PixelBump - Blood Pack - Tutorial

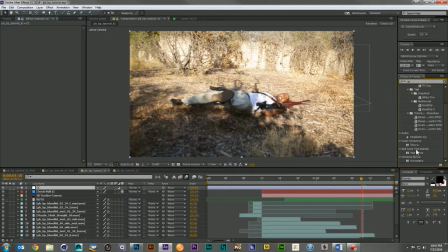754s
I'm going to come down and grab my tritone. I'm going to take it from a sepia to a gray, and I'm just going to roll it back. I really want to just desaturate that look.
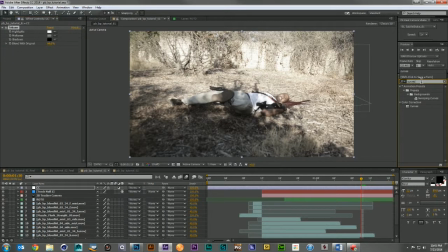770s
Get me more of what I'm looking for is more of a bleach bypass kind of look. So let me bring up the brights a little bit, bring down the blacks just a little bit. I don't want to go too black and crush it all the way out.
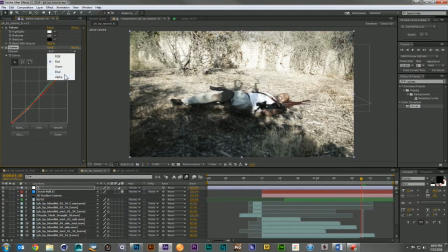784s
And then I'm going to remove just a little bit of red and just a little bit of blue from this image.
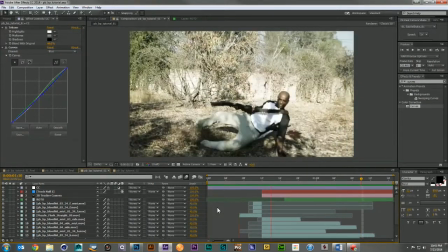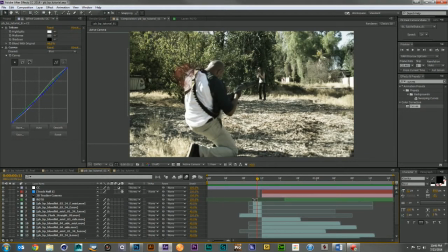800s
And I think I want to come back here and scale these guys up a bit. Grab the burst, grab the mist.
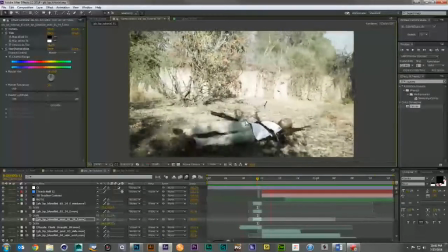817s
So fast, I just want to increase its size a little bit just to give it a little more chance of being noticed.
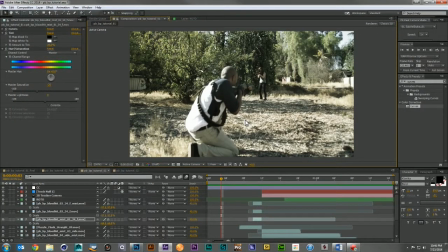823s
And I think we're doing a good job here of having something that looks really good and was easy to do.
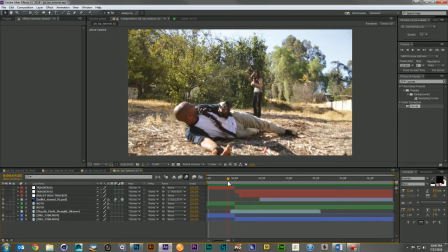831s
So let's move on to shot number 2. So in this shot, we have the coup de grace being delivered. And again, I've tracked the shot. I tracked the head a little bit so I could add a bullet hole.
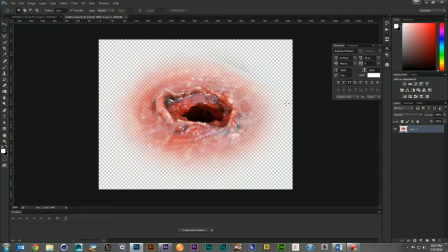848s
And the bullet hole is just a little cutout from a special effects student's makeup work.
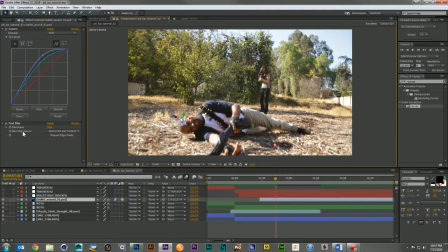856s
I came in, tracked it, color corrected it into the head, gave it a little bit of blur to match up,
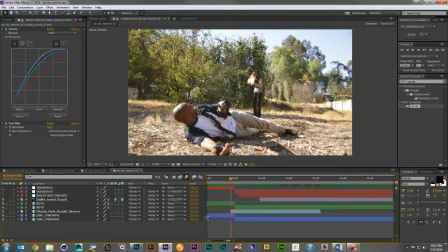864s
added a nice muzzle flash from Action Essentials 2. So let's go ahead and build up this blood burst. Now the first thing we know we're going to need is that same splatter file. So let's go ahead, put that underneath the roto, and in this case I'm going to
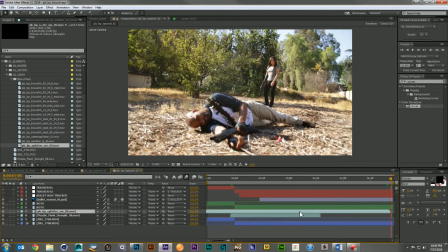885s
bring it out to where it's fully done. I'm going to time remap it, and then I'm going to copy this frame to the beginning so it'll stay the same the entire time.
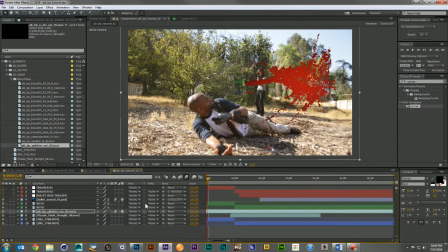897s
Next thing I'm going to do, turn on its 3D layer, turn on its motion blur, I'm going to rotate it till it's flat. I want it to come out at me, and I want to find when he's on the ground,
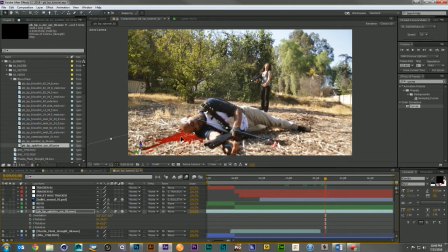917s
I want to make sure it looks like it's in about the same position it was here. So just above his shoulder, somewhere around there is pretty good.
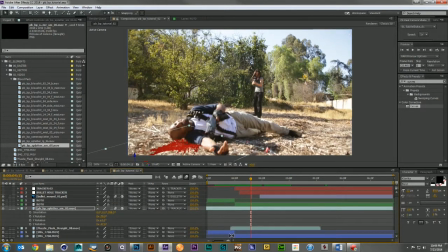931s
And although this is a single shot, I do have the footage split into 2 clips. And that's because right here, I took a couple frames out so the head would snap back just a little bit faster.
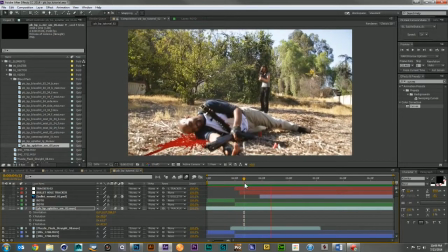944s
Let's go ahead and see. That's looking pretty good.
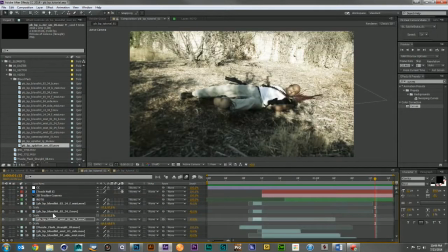948s
I'm going to come in and grab my color corrections,
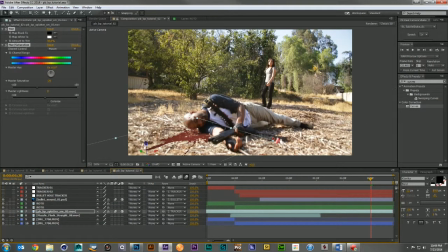958s
apply those, and I'm going to apply a bit of a fast blur. Just because the footage here is pretty out of focus, and this is so sharp, it's just looking really out of place.
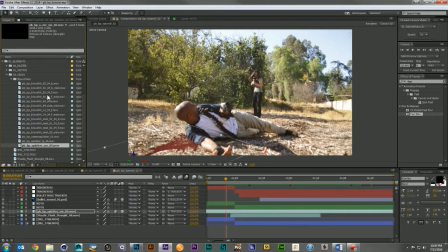973s
So the next thing we want to do is add the bullet hit. And for this, I'm going to use some 3/4 forward motion, and I'm just going to drop them above my roto,
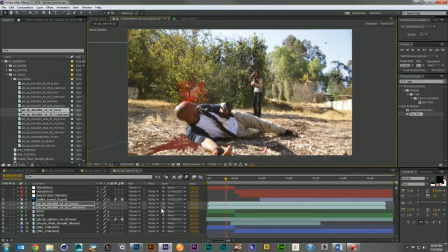988s
and I'm going to come down, position them, speed them up, maybe 35% this time,